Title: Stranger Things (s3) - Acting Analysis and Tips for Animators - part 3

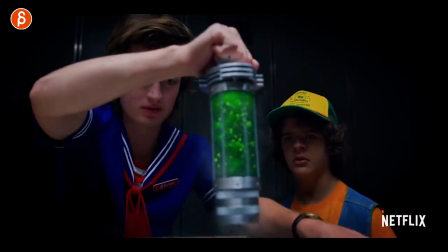(0:00)
Welcome back it is Thursday and that means acting analysis for animators and this is part three and the final part of Stranger Things. That's right this is my last part about Stranger Things season three so why waste time let's check it out.
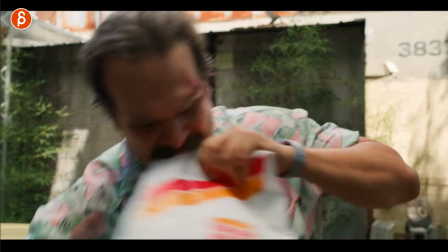(0:17)
Right off the bat I'm gonna start with props and environments you know you know how much I love this and why do I show you this because this
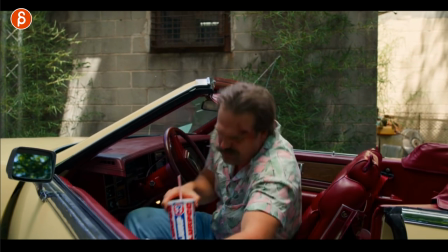(0:25)
is interesting imagine this could be your assignment getting out of a chair well the chair happens to be in a car so you got that
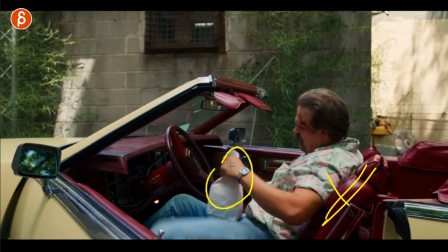(0:33)
type of thing of a heavy character leaning back that's interesting already they have to they i mean whoever is the character is holding props it
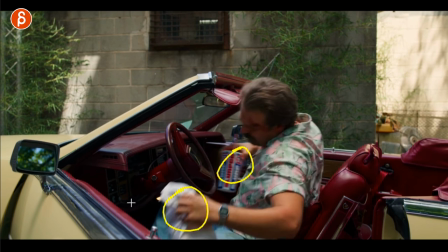(0:40)
makes a difference like the getting out of it is different than hamper because of this he can't hold this just it makes it potentially more interesting for contrast
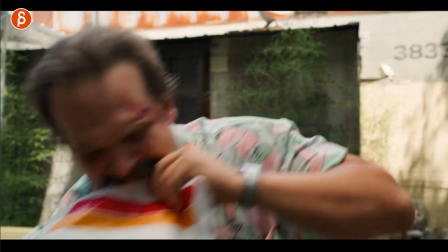(0:48)
and some complications of the character and then as he gets up he doesn't have to do this but this seems to be a common thing last time was a flashlight but it
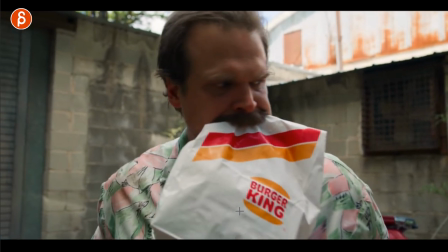(0:56)
puts that in his mouth and this could again change somehow the actions in your shot or just make it for more
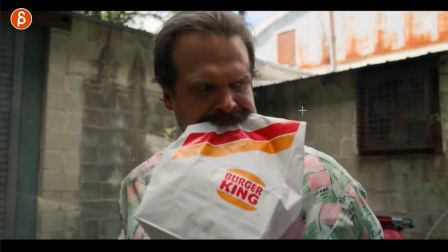(1:03)
interesting visual pantomime of doing a head turn or whatever they want to or whatever your character is going to do with this in his mouth.
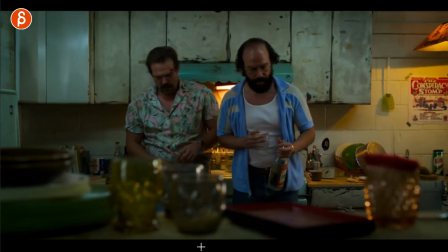(1:11)
Next up is this where this character comes back with some drinks and what I like about this here is that usually you want to avoid some mirroring
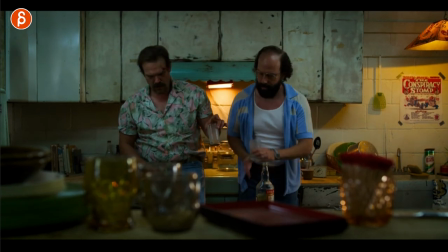(1:17)
or twinning and all that stuff but I like about this here is actually the emphasis of them coming back like that the kind of a casual
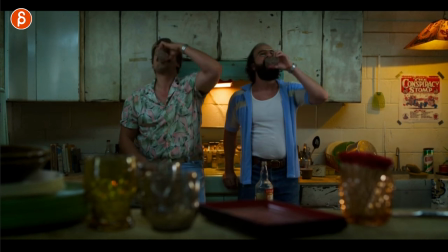(1:24)
cheers without looking them doing this now shows you that they're kind of their mirrors they're on the same team they understand each other they know what's
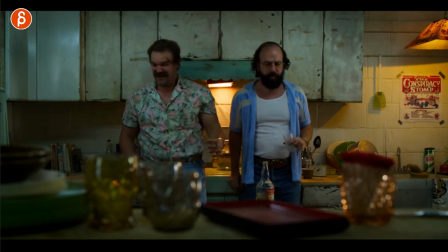(1:32)
supposed to happen they're just kind of teaming up and i like that that mirroring aspect of the posing and the timing really emphasizes that moment also like
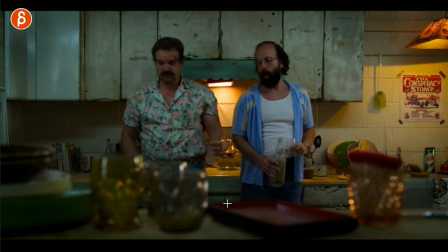(1:41)
the expressions of drinking the alcohol there so this is multiple things right character
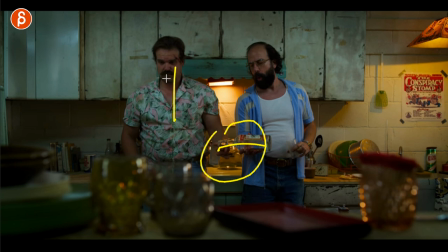(1:46)
interaction prop handling looking or not looking and looking reactions
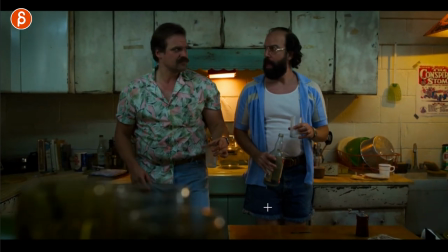(1:50)
to drinking something and also the mirrored poses and kind of the exact timing of what they're doing here same thing here you got that head turn pretty in sync and
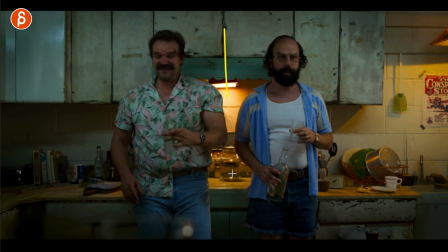(1:59)
then again that's in sync so if you do want to mirror and twin things you can think about it well maybe i want to
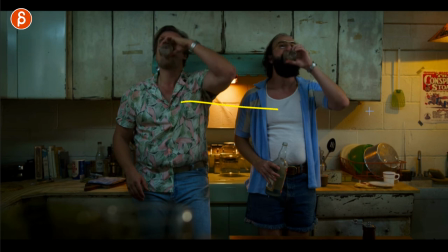(2:06)
use this on purpose to emphasize that we are now on the same page next up is this and you know that i'm a big fan of character introduction so
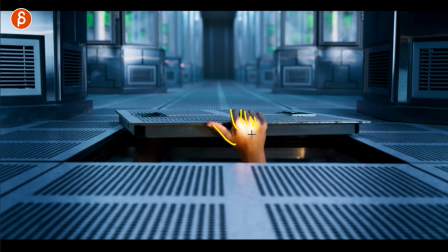(2:13)
this could be something where again it's prop handling this might not be the most interesting thing but it's also something to learn is interaction with props but just fingers how to do this with potential IK hands or not maybe even IK fingers if your rig has that I mean this is something complicated
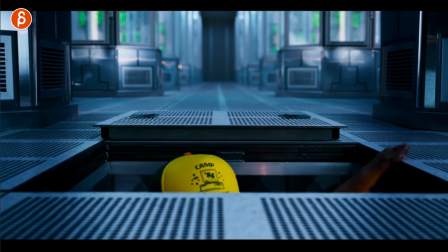(2:28)
that I would recommend actually to practice but it's a cool intro of this opening and then one character comes out and pause and then the
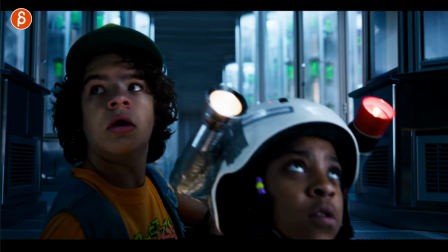(2:36)
second character comes out now in this case it's also the contrast in terms of height contrast in terms of what they're wearing here I mean your character could
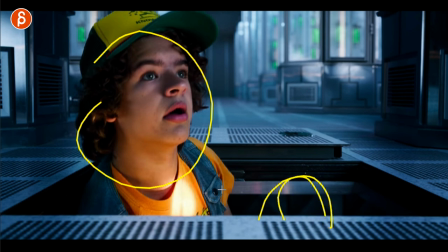(2:44)
be this could be human and then a creature comes out or an alien or whatever it is but you can use this to your advantage to show one thing where
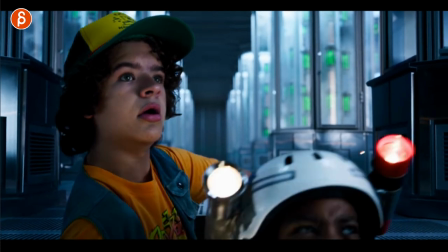(2:51)
it's one you know character trait and funny animation and then that little extra thing at the end for extra humor or drama whatever
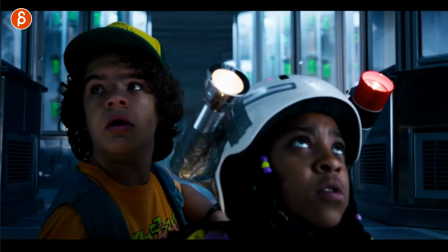(2:58)
you want to do but I thought this was a cool way of introducing a character again based on
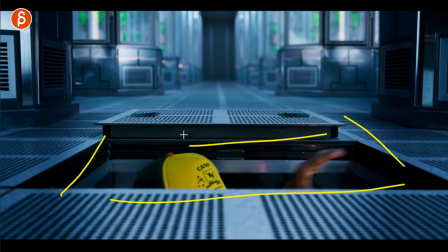(3:03)
environment and this is why I keep recommending to put your characters in an environment instead of an empty scene.
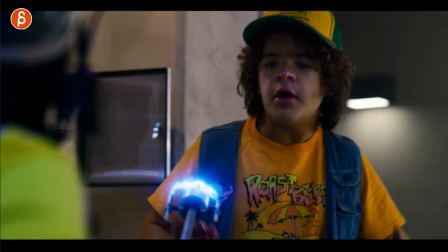(3:09)
Speaking of property, I've heard that he uses this. I'm going to show you this just to show you what that means. Like this is something that's dangerous and he's afraid of this and we've shown this now that this is something he doesn't like.
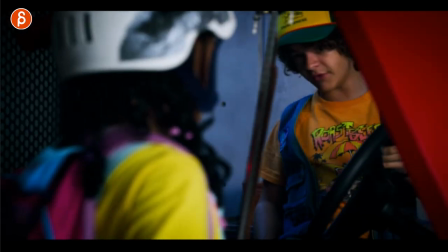(3:19)
Now as you continue here, if your shot is something like this, watch his reaction.
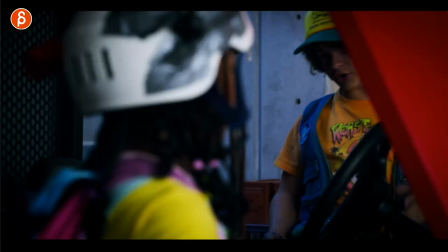(3:25)
Now he says something like put this away from my face, but imagine your line does not acknowledge this.
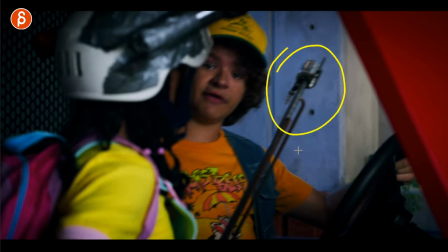(3:32)
Your character does not say don't put this in front of my face or whatever the line would that addresses this directly.
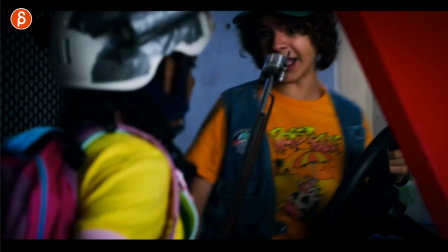(3:37)
This to me is still an interesting moment of you can do your lip sync and then the character could hold whatever it is.
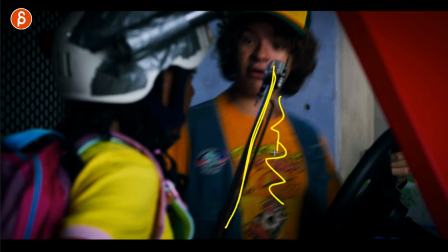(3:42)
This could be a fishing rod with some stinky fish or some dead animal for a trap or whatever
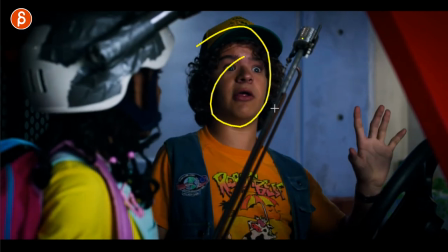(3:48)
you want to do and then your character can react to this while not really changing the lip sync. So one of the things that I always recommend is that if you have your lip sync what could you do to change your shot to make it more original.